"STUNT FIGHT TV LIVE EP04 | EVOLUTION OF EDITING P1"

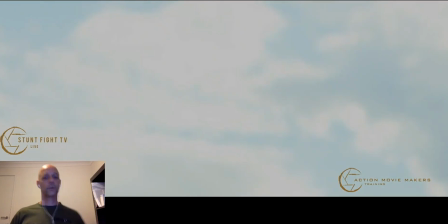(5:34)
you go. Cool. So as you can see, the two versions are really, really different, you know.
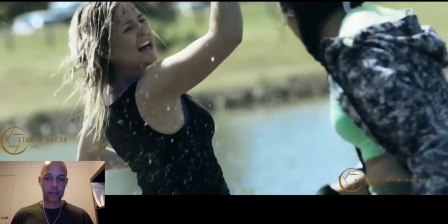(5:43)
So if you just go back to the first one, you'll see that the rhythm and the timing of the first one is completely different.
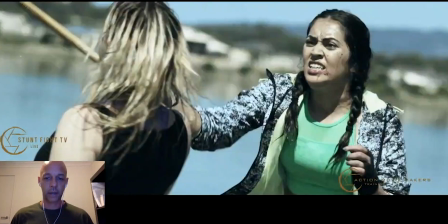(5:52)
So let's go through here. For instance, in this little section here, you can see Stephanie on the right.
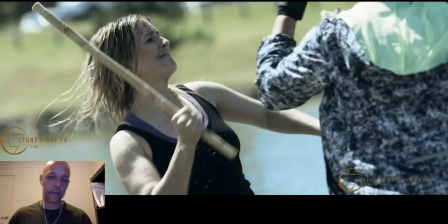(6:00)
She actually brings her stick all the way back and then brings it forward. See?
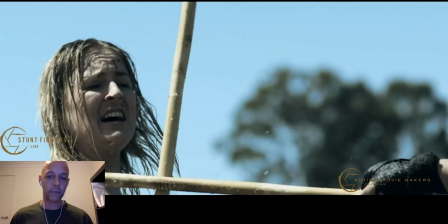(6:06)
So in this edit, the person decided to show a lot more of the entire moves, which sometimes can be good, but sometimes it kind of slows down the action a bit.
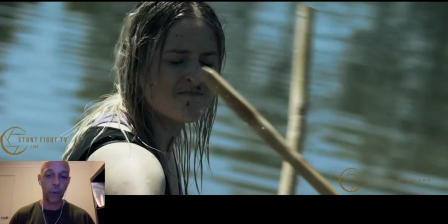(6:23)
See? So that just kind of slows down the action a little bit. Now, if you are going to do a shot where you want to see the entire action, then you would come in with a close-up, just to emphasize that the power is coming from going all the way back and then forward.
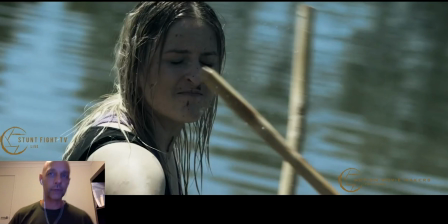(6:39)
So that's one way of showing power, because there's so many different ways of showing power, and you know, sometimes it's quite challenging on how you can show power.
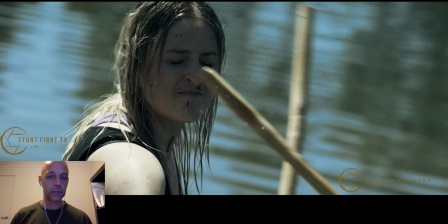(6:51)
So that there are certain filming and editing techniques that you can do just to emphasize power in a strike or a kick.
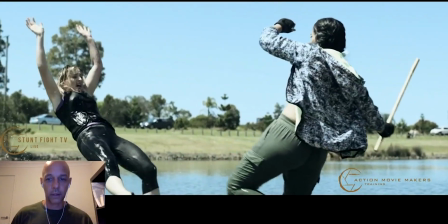(7:00)
So let's go down a bit more. So again, here again, you can see the entire kick.
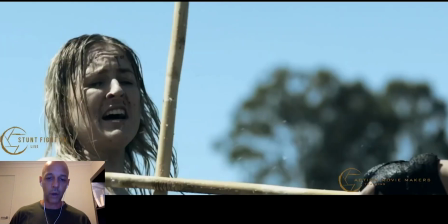(7:07)
So you can see the kick from when it starts till the end.
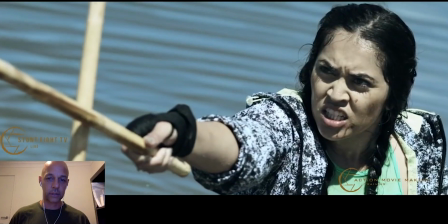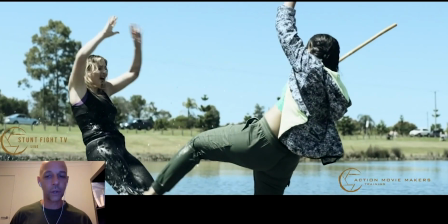(7:17)
See again, so you can see the whole thing. So again, it kind of slows down the rhythm of the fight just a little bit.
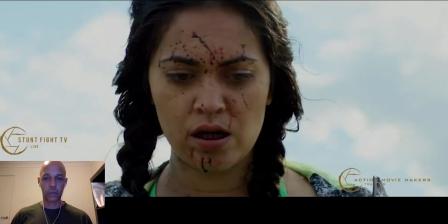(7:25)
For instance, let's just go to mine. Let's look at that same kick.
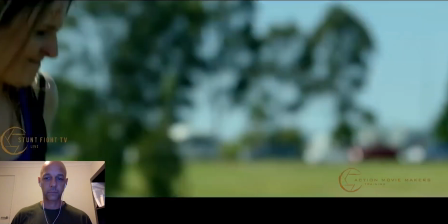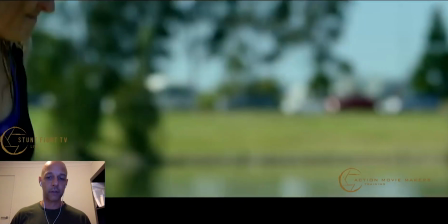(7:37)
There you go. As you can see, that kick is a lot faster. The rhythm and timing of that kick is a lot faster.
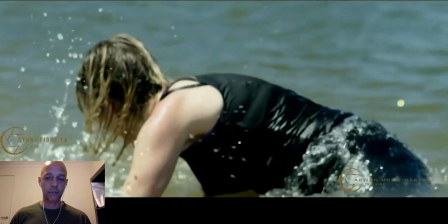(7:47)
So with the editing, the kick starts from when the leg has already taken off.
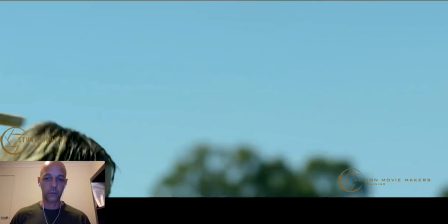(7:55)
Let's go back a bit more. There we
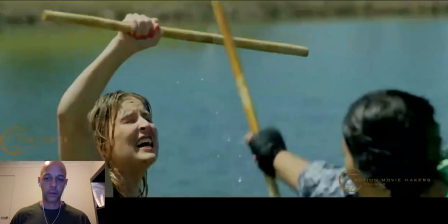(8:01)
go.
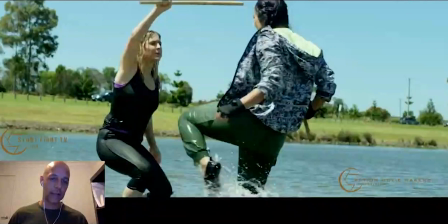(8:02)
See, so that the leg, this is kind of the first frame, so the leg has already taken off and goes straight into the kick.
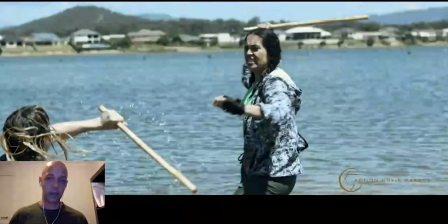(8:10)
Whereas in this one here, let's go back a bit more.
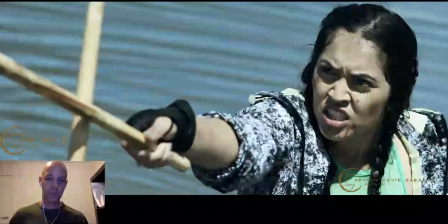(8:16)
You can see the leg
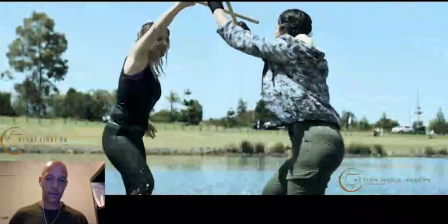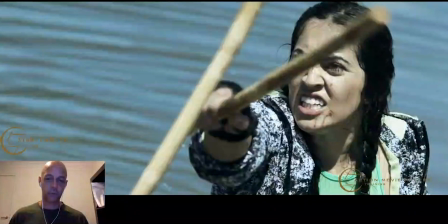(8:23)
this is the first frame. If we go back a bit more, there you go.
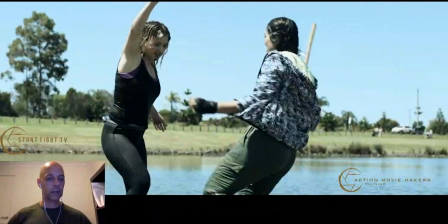(8:28)
So you can see that the whole leg, you can see more of the kick. So it kind of slows down the fight and slows down the rhythm of the whole thing. So that's just one example of how an edit can change the timing and the pacing of a fight scene.
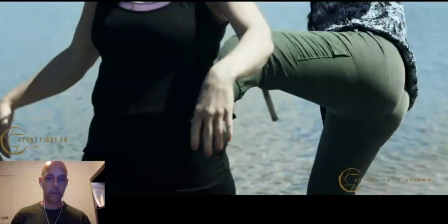(8:47)
Let's just keep going with this one a little bit more.
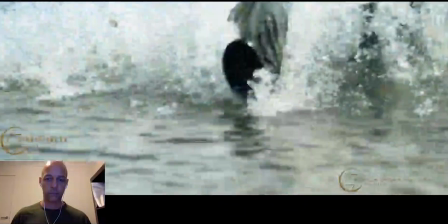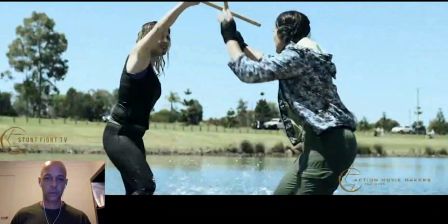(8:57)
So let's go to the shot with the blood.
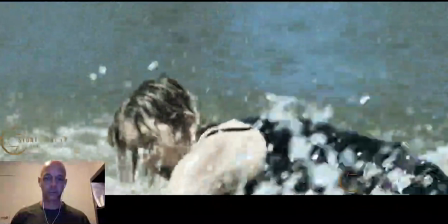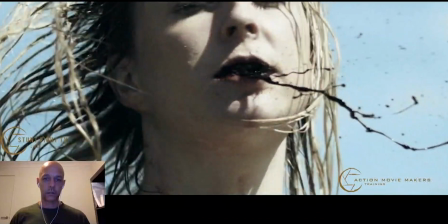(9:05)
There you go. So let's take it back just a little bit more.
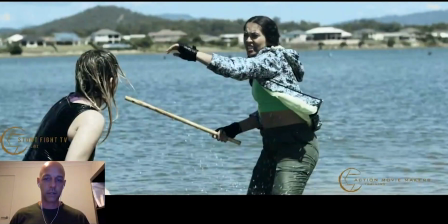(9:11)
So as you can see, Stephanie goes to kick with her right leg,
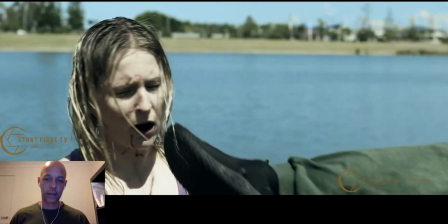(9:19)
but in the edit, it looks like it's a left leg that's actually kicking.
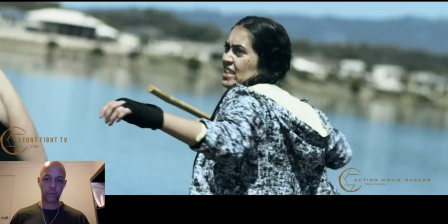(9:28)
So if you go back a little bit more, you can see it again.
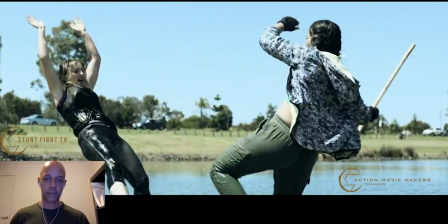(9:33)
So as you can see, when she kicks, she starts with her right leg, but the actual kick is with the left leg.
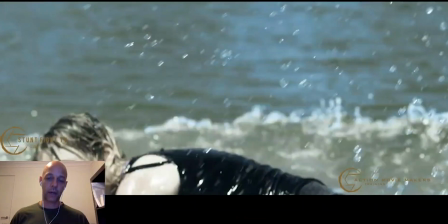(9:41)
And that's why we were missing that shot.
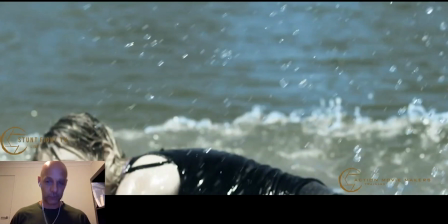(9:44)
If you go back to the episode 1, we were missing a shot where Stephanie spins around, where she kicks with her right leg.
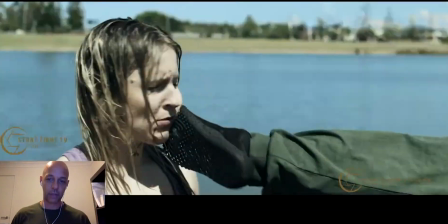(9:51)
See, she takes off with her right, but it's an actual left that comes around.
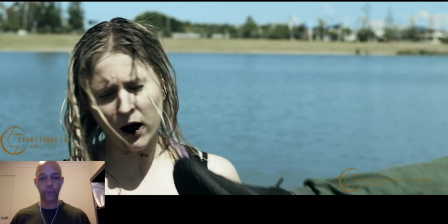(9:56)
So, look, some people will notice it, other people won't, you know. So it just all depends on how observant you are when you're watching an action sequence.
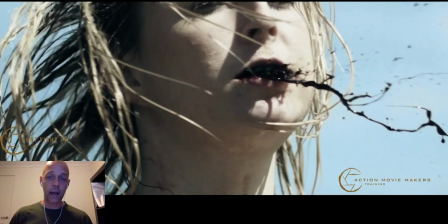(10:07)
This angle I really like, this edit, because we can see the blood right in the center of the screen, you know, and that's when you're shooting action and you're filming it, you have to try and focus on the center,
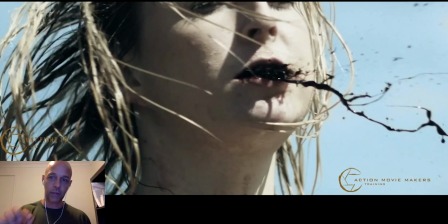(10:21)
because naturally our eyes always look at the center of the screen. So the impact and the action has to mainly be concentrated in the center of the screen, and this is a really good example where you just see the blood right in the center of the screen,
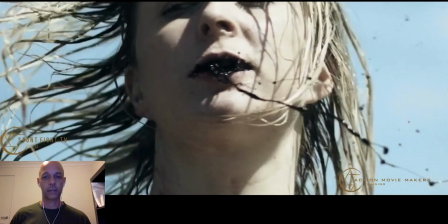(10:35)
showing it. So that's really nice.
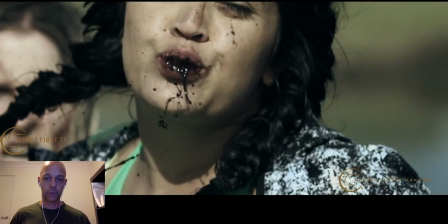(10:41)
So keep going a little more forward. And here again, same here.
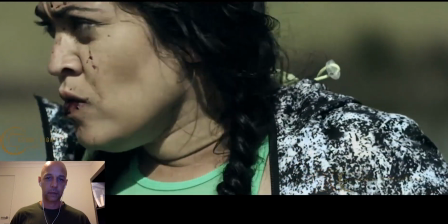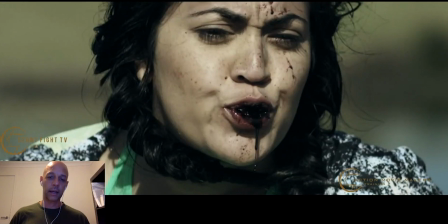(10:52)
So again, this is really short. Like at the start, the kicks and the striking was a little bit too long.
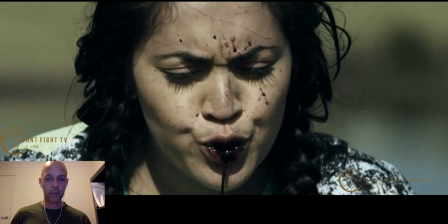(10:59)
In my opinion, this is a little bit too short.
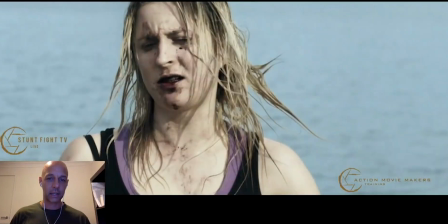(11:02)
So we don't actually see much of the start of the punch.
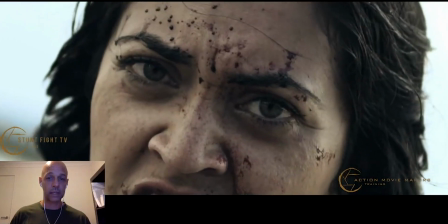(11:09)
We actually don't see anything at all. We just see this to this.
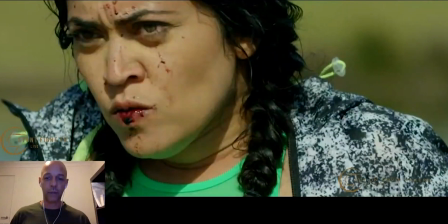(11:16)
Okay, I mean, which is not bad, but I prefer that we see more of the actual punching.
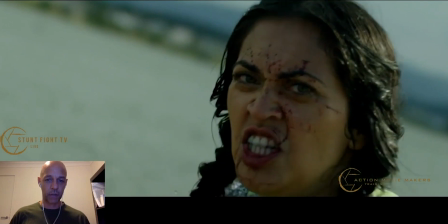(11:22)
So as you can see in my version, you can see the punch coming, fist coming to screen, and then punch.
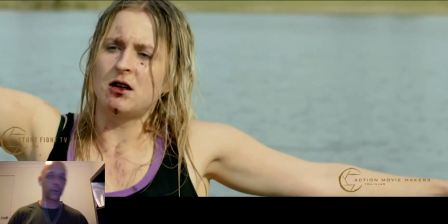(11:31)
So, you know, there are subtle differences between version 1 and version 2, you know, and who's to say that one version is better than the other? You know, it's all down to preference, really, because, you know, the first rule of filmmaking is that there are no rules, which is great, you know, but there are guidelines.
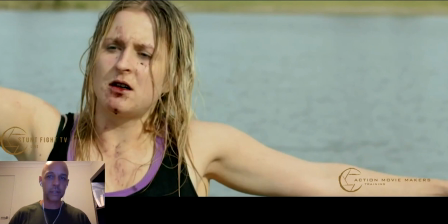(11:51)
So, yes, subtle differences, and it's interesting how different minds look at something completely different, because we all had the same footage and we all came up with something with a different result. Now I did
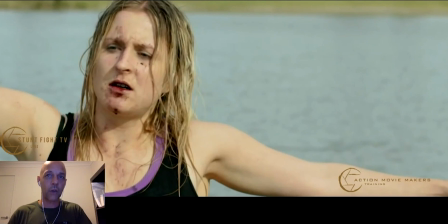(12:06)
shoot the sequences in a certain way because I already had the editing in mind before we started shooting, you know, and that's just my way of working, and some people work differently, but before we shoot I already had the edit in my head.
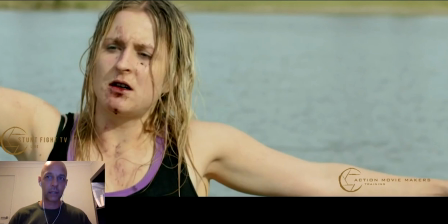(12:21)
So I know exactly what shots are needed and what shots will match the next one. So these are just slight differences in
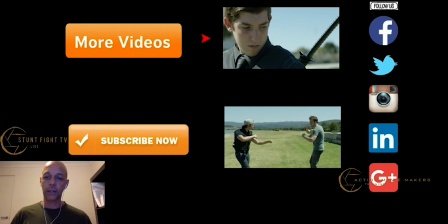(12:34)
editing with the same footage. Now, I just want to show that back in the day, especially when with Van Damme, they would shoot one punch from 3 different angles to make it look like it was 3 separate punches.
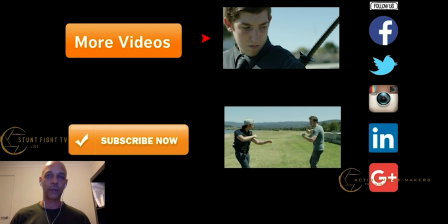(12:52)
Now it's not done that anymore, but back in the day it was a really cool technique, and it kind of just emphasizes the punch a lot more. So the way I shoot and the way some of the Hong Kong guys shoot is they will show one punch from different angles,
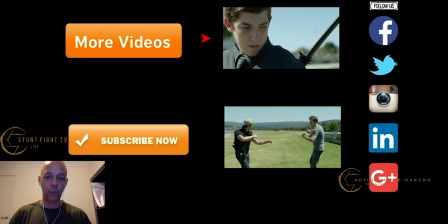(13:08)
but it will be the one punch. It won't be edited like it was 3 different punches. I'll just give you a quick idea of what I mean.
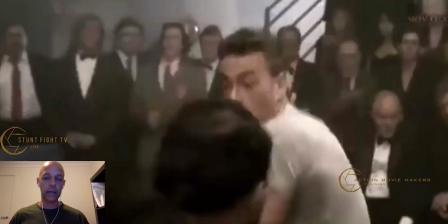(13:17)
So we'll go to one of Van Damme's films called AWOL, Absence Without Leave, or Leon, and you'll see the same punch or the same kick happening from different angles, and it looks like it's been done, that he kicked or punched 3 times.
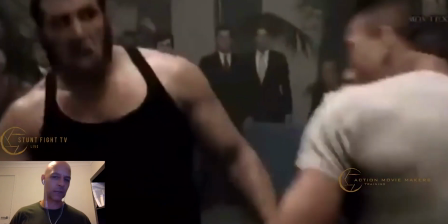(13:36)
I can remember it once.
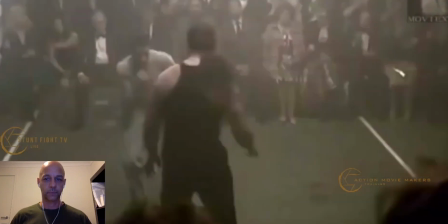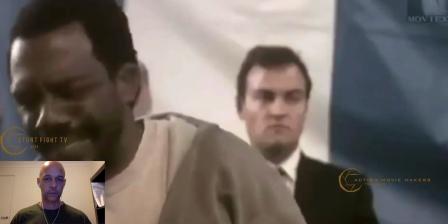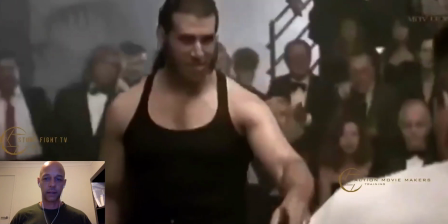(13:48)
There we go. There's a really good example coming up now.
What's wrong?